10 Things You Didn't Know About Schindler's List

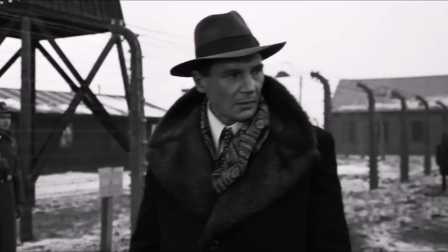The irony being the rise of neo-Nazis and modern discrimination towards Jewish people is one of the reasons Spielberg finally chose to direct the movie.
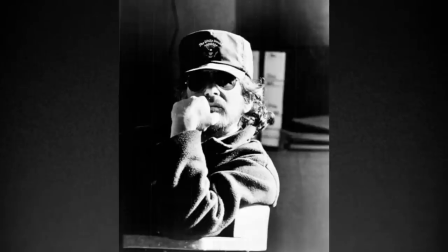Naturally, filming Schindler's List was very emotional for Spielberg.
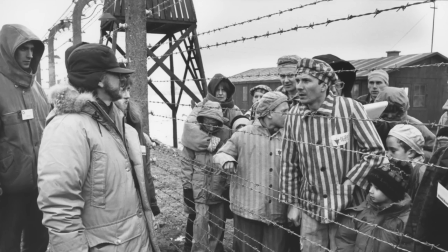I mean, yeah, when you think about it, he had to reenact some pretty ghastly scenes.
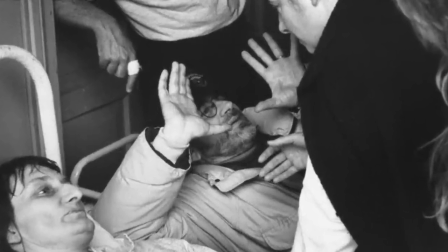All done so to show the true horrors of what happened. The shoot made him remember his own discrimination he faced growing up,
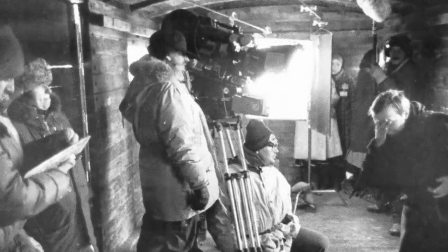as well as stories his grandparents told him of this horrendous chapter in human history.
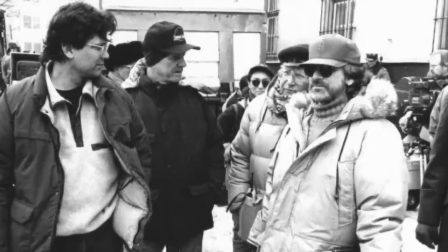And that during the production of Schindler's List, things could often just get too unbearable for the director.
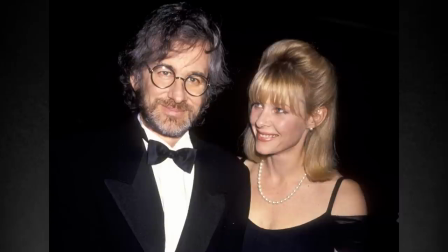But he found comfort in his wife, Kate Capshaw, who he mentioned as rescuing him 92 days in a row,
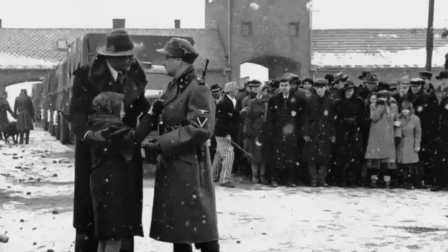which I guess is in regards of 92 days that he struggled in while making Schindler's List,
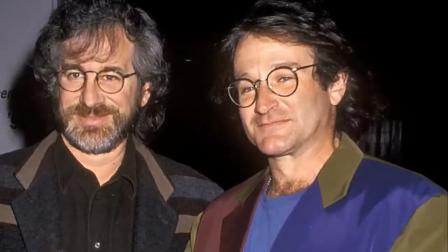as well as a humorous phone call from Robin Williams to try and cheer him up. Chapter 3.
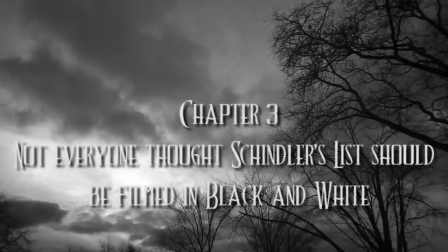Not everyone thought that Schindler's List should be filmed in black and white.
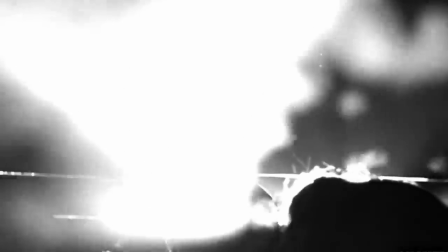So as mentioned, it was decided to film Schindler's List in black and white.
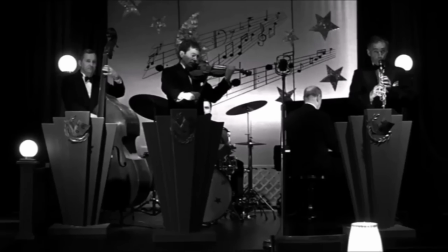However, Universal did ask if a colorized print of the movie could be filmed too.
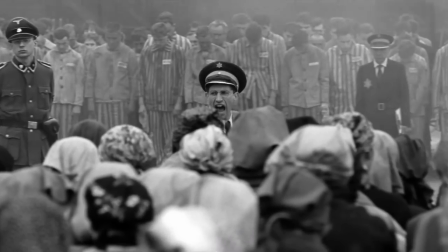So later down the track, a colorized version of Schindler's List could be sold on VHS.
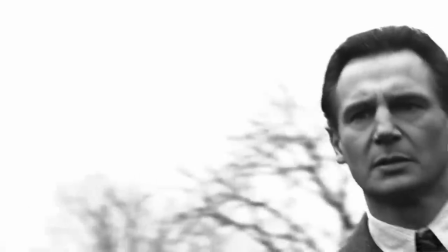And wow, if this snippet of information that Wikipedia has to offer is true,
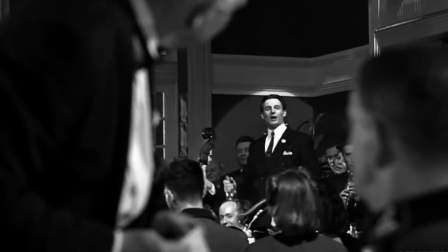then talk about this particular Universal executive or
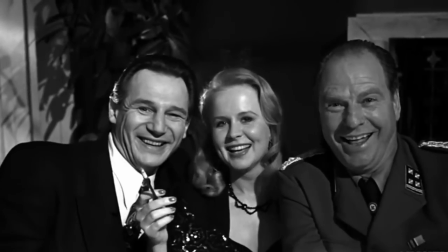executives completely missing the point of the movie and why it's in black and white.
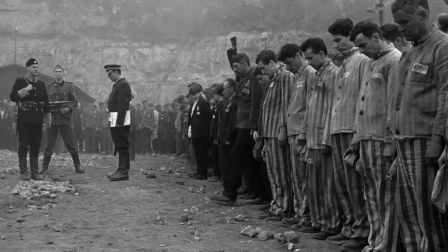Although there are other claims that some people behind the scenes felt that black and white might stylize the terrible events seen in the film.
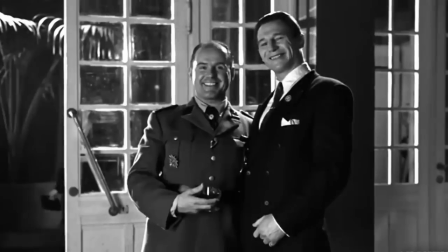Spielberg was against the idea of a colorized version of Schindler's List because he didn't want to risk making the scenery look beautiful or pretty,
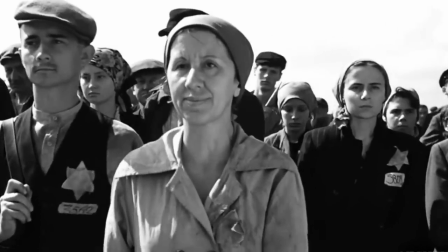given some of the truly disturbing and horrific events that happen in the movie.
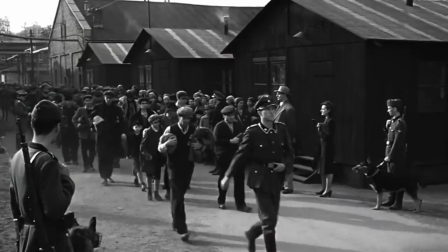And I think I see what he means.
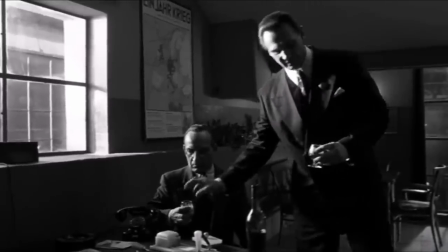He didn't want to risk filming rich colors and thus making the scenes look visually beautiful when in actual fact the events of the movie are anything but.
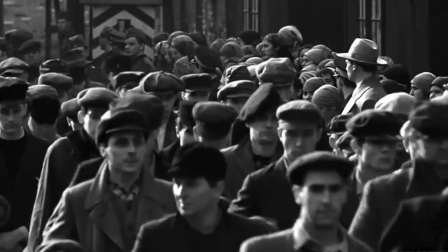So he didn't want the color to be a pretty distraction and to keep it black and white and grim.
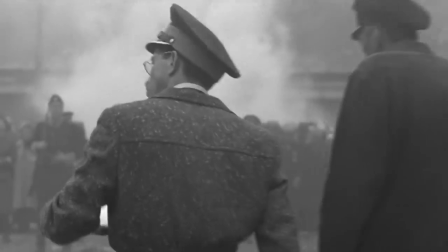At least that's what I get from that piece of information.
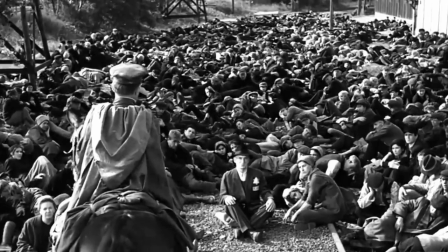Once again, he also wanted the movie to somewhat resemble archive footage of this particular chapter in time, which was black and white.
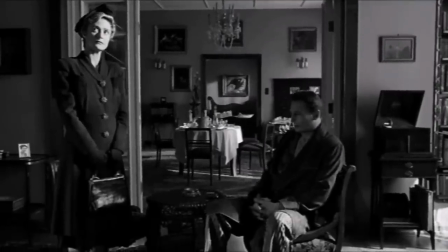In fact, in order to make the picture look grim and not part of conventional norms of cinematic styles of that time,
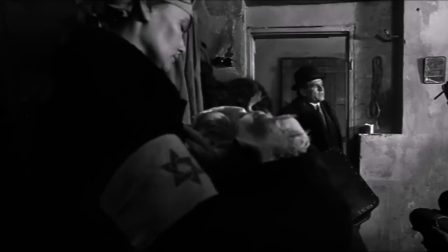Schindler's List was filmed in a way inspired by German Expressionism and Italian Neorealism.
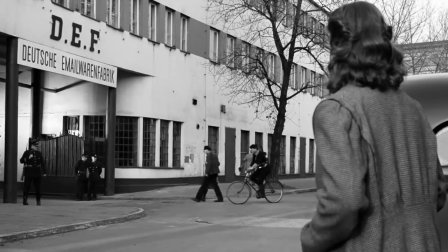And let's be honest, it's now impossible to imagine the movie presented in any other way other than black and white.
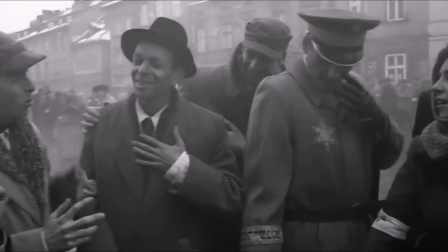It just would not feel right if it was in colour. There was an idea to not film Schindler's List as an English-speaking movie,
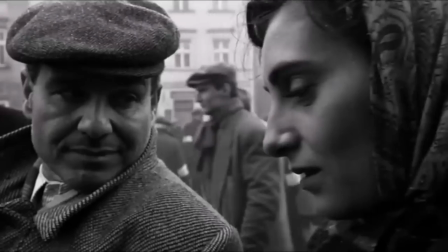but to film it with the actors entirely speaking in German and Polish dialogue,
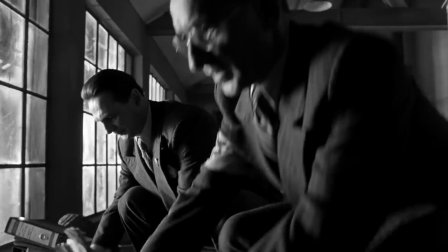in order to create more realism and to be more authentic to the time and place.
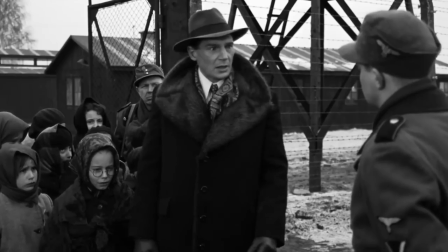But Spielberg thought that the accompanying subtitles would be a convenient distraction to take the viewer's eyes away from the true,
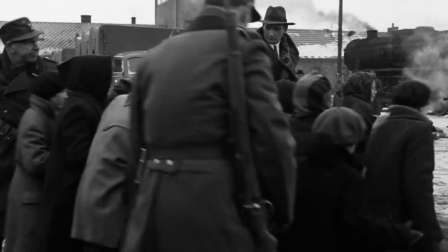uncomfortable imagery on the screen. Chapter 2: Beauty in Ugliness.
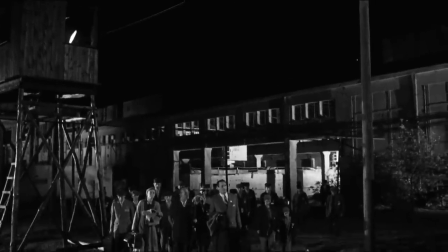If there is any kind of tragic beauty at all to be found in Schindler's List, other than the act of courage and bravery within the story,
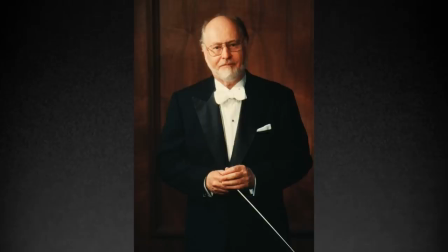then it's probably John Williams' score, which I've always felt to feel appropriately sad and tragic,
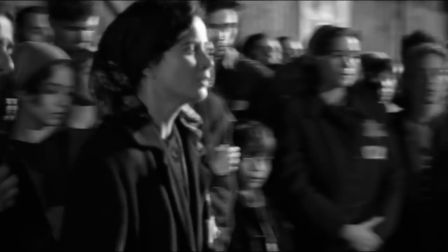and used sparingly than your usual John Williams score.
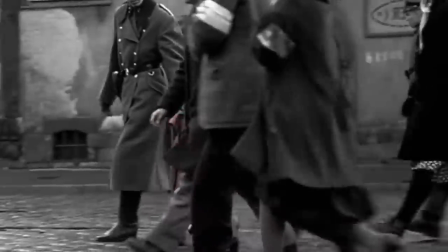The music played when the little girl in the red jacket is walking around always left me with a lump in my throat and overcome with sadness.
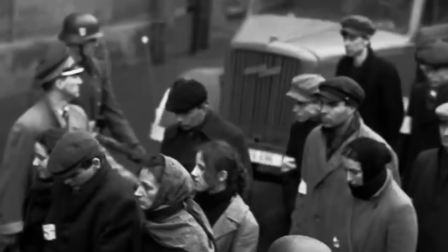Like we're seeing the innocence of a child helplessly just walking around this absolute horrific turmoil that's just unfolding around her.
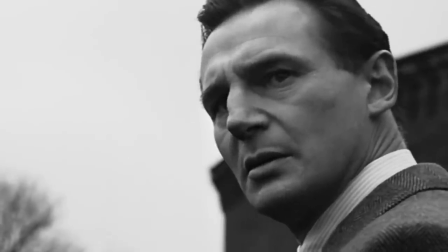It's very powerful. Interestingly, Williams, who at the time also would have been working on Jurassic Park with Spielberg,
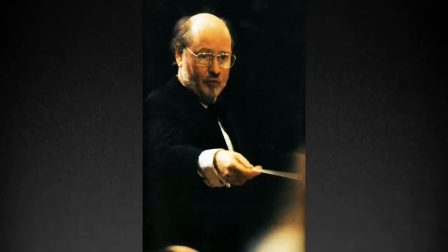initially thought that he was unable to score the movie, as he felt that he just was not up to the challenge.
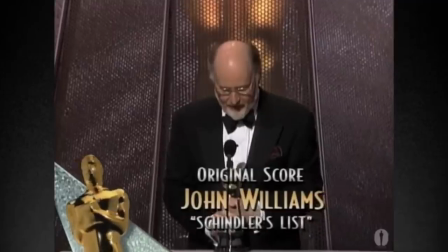But Williams still saw it through, and even won an Academy Award for Best Original Score, thanks to his work on Schindler's List.